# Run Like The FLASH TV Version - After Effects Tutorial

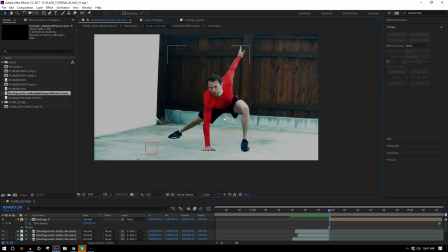[4:19]
And now to kind of guide where we move him and how fast, I'm going to add in the lightning first. So let's just drop that lightning right into the composition. And I'll probably change the scale of it.
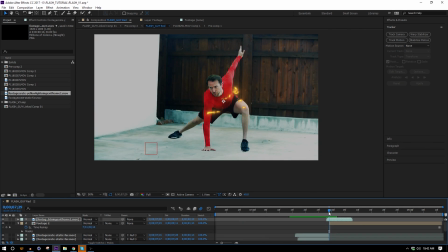[4:34]
Make that a little bit bigger. Make sure that's in a place that makes sense. Wish my life was in a place where it made sense. And now we can take our layer that we chopped up,
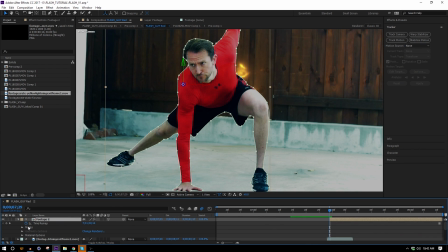[4:45]
and I'm just gonna make that a 3D layer and set a keyframe for the position.
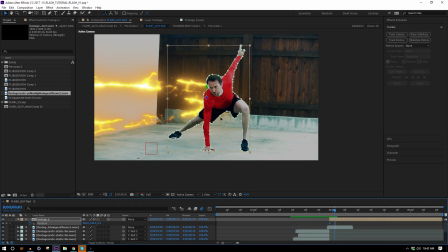[4:50]
And I'll move forward until the lightning is off frame, which is only gonna take us two frames, it looks like.
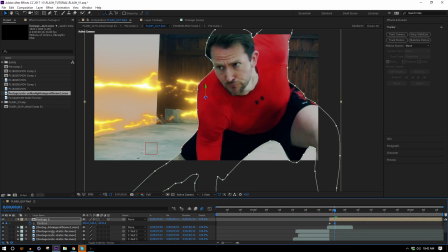[4:55]
And then I'll just change the Z position to bring it forward by however much I feel like it should be.
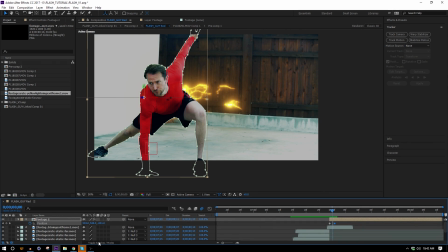[5:02]
And then use the X to just move it off frame. And then we need to turn on the motion blur for that layer and for the comp.
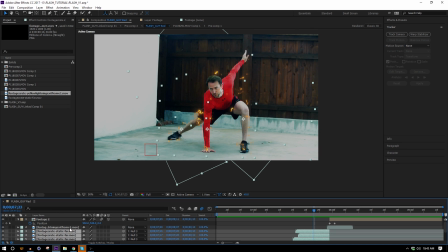[5:09]
And finally, I'm just gonna highlight all of the lightning layers that we put in and give them a screen transfer mode.
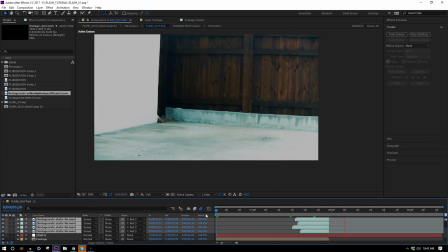[5:16]
There we go. The next shot is equally straightforward.
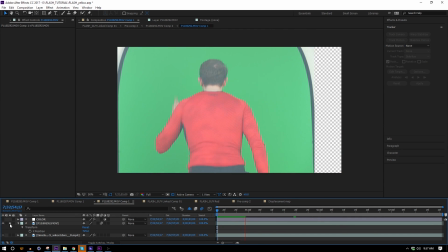[5:20]
I have this green screen footage of the actor running in place, and also this stock footage of,
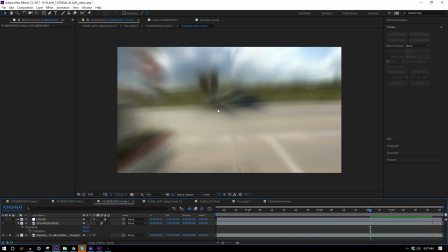[5:27]
I guess it's a camera attached to a car mount and just driving down the street.
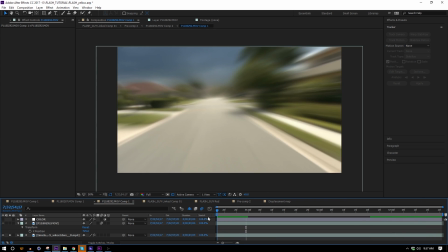[5:33]
We have this sped up a little bit.
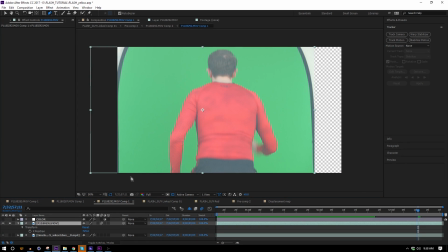[5:36]
And on the footage, we need to do a garbage mat, which means we just cut out everything around the green screen so it's not going to get in the way.
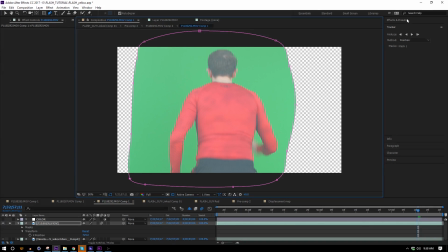[5:44]
And then we're just going to key it out, which is really easy. We're going to use key light, just select that green.
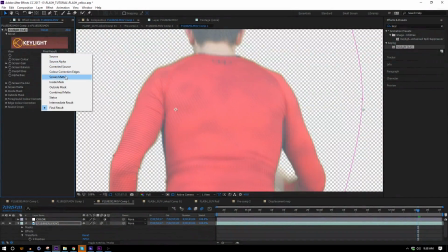[5:49]
And if we head over to the screen mat, we can see how our mat is looking.
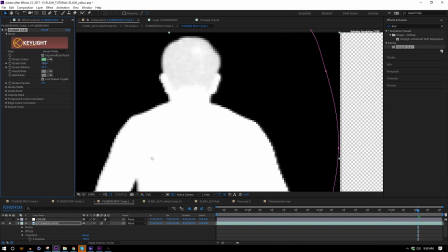[5:53]
It's actually not too bad, but we can play with the screen gain and the screen balance a little bit just to get it more, a little more closer to perfect.
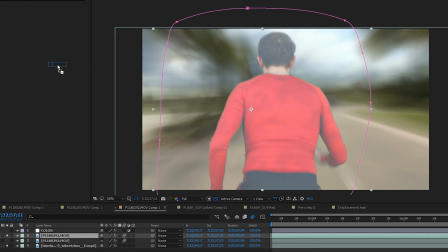[6:02]
And then also I'll just drop a curves effect onto it to bring it a little more into the same color space that the rest of the footage is.
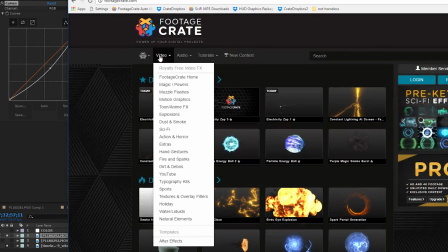[6:11]
And then on footage crate, if we go back into that magic and power section with all this lightning,
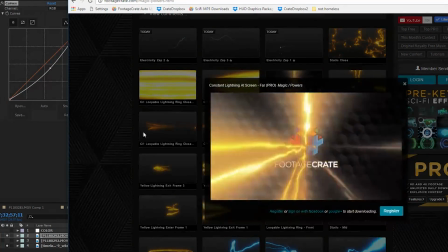[6:17]
you can see we have these ones that are the constant lightning at screen. We have one from very far away and one from very close up.
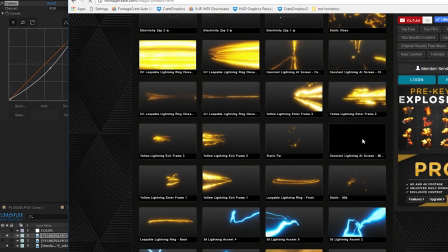[6:24]
And if I can find it, we have this kind of middle ground one. And that's the one we're going to use for this.
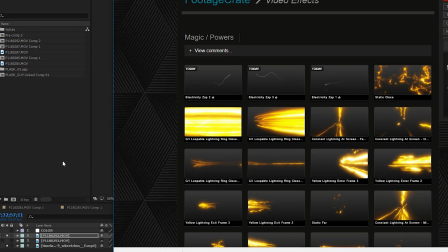[6:29]
Let's go ahead and download that. And we can just bring that in, drop it over our keyed footage.
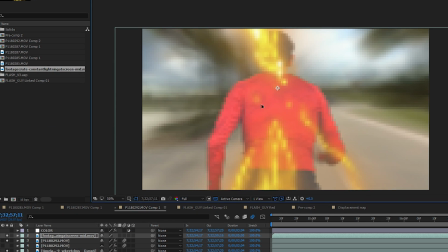[6:35]
And I'm going to scale it up a little bit so that it looks more like it is coming off of his body. And for the final trick, I'm going to parent the lightning layer to the footage.
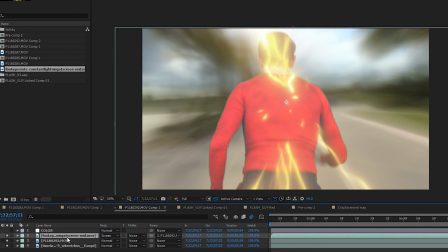[6:48]
It needs to be on a screen transfer mode as well. And on the footage, I'm just going to hit P on the keyboard to bring up the position property. And I'm going to hold down Alt and click the stopwatch and just add a wiggle expression, something like wiggle
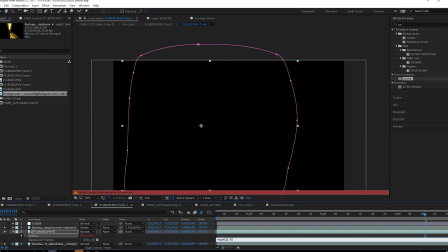[7:03]
10, 50. And that means 10 times a second, it'll move in any direction, about 50 pixels.
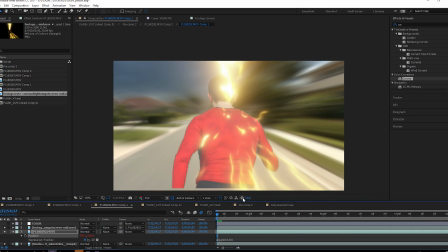[7:12]
And that's just gonna make it more like he's running for real and not running in place. And it really is that simple. So that's the effect done.
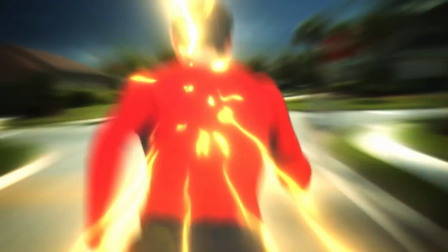[7:24]
I hope you guys stay happy and healthy, and we'll see you next time. Remember to wear your seatbelts.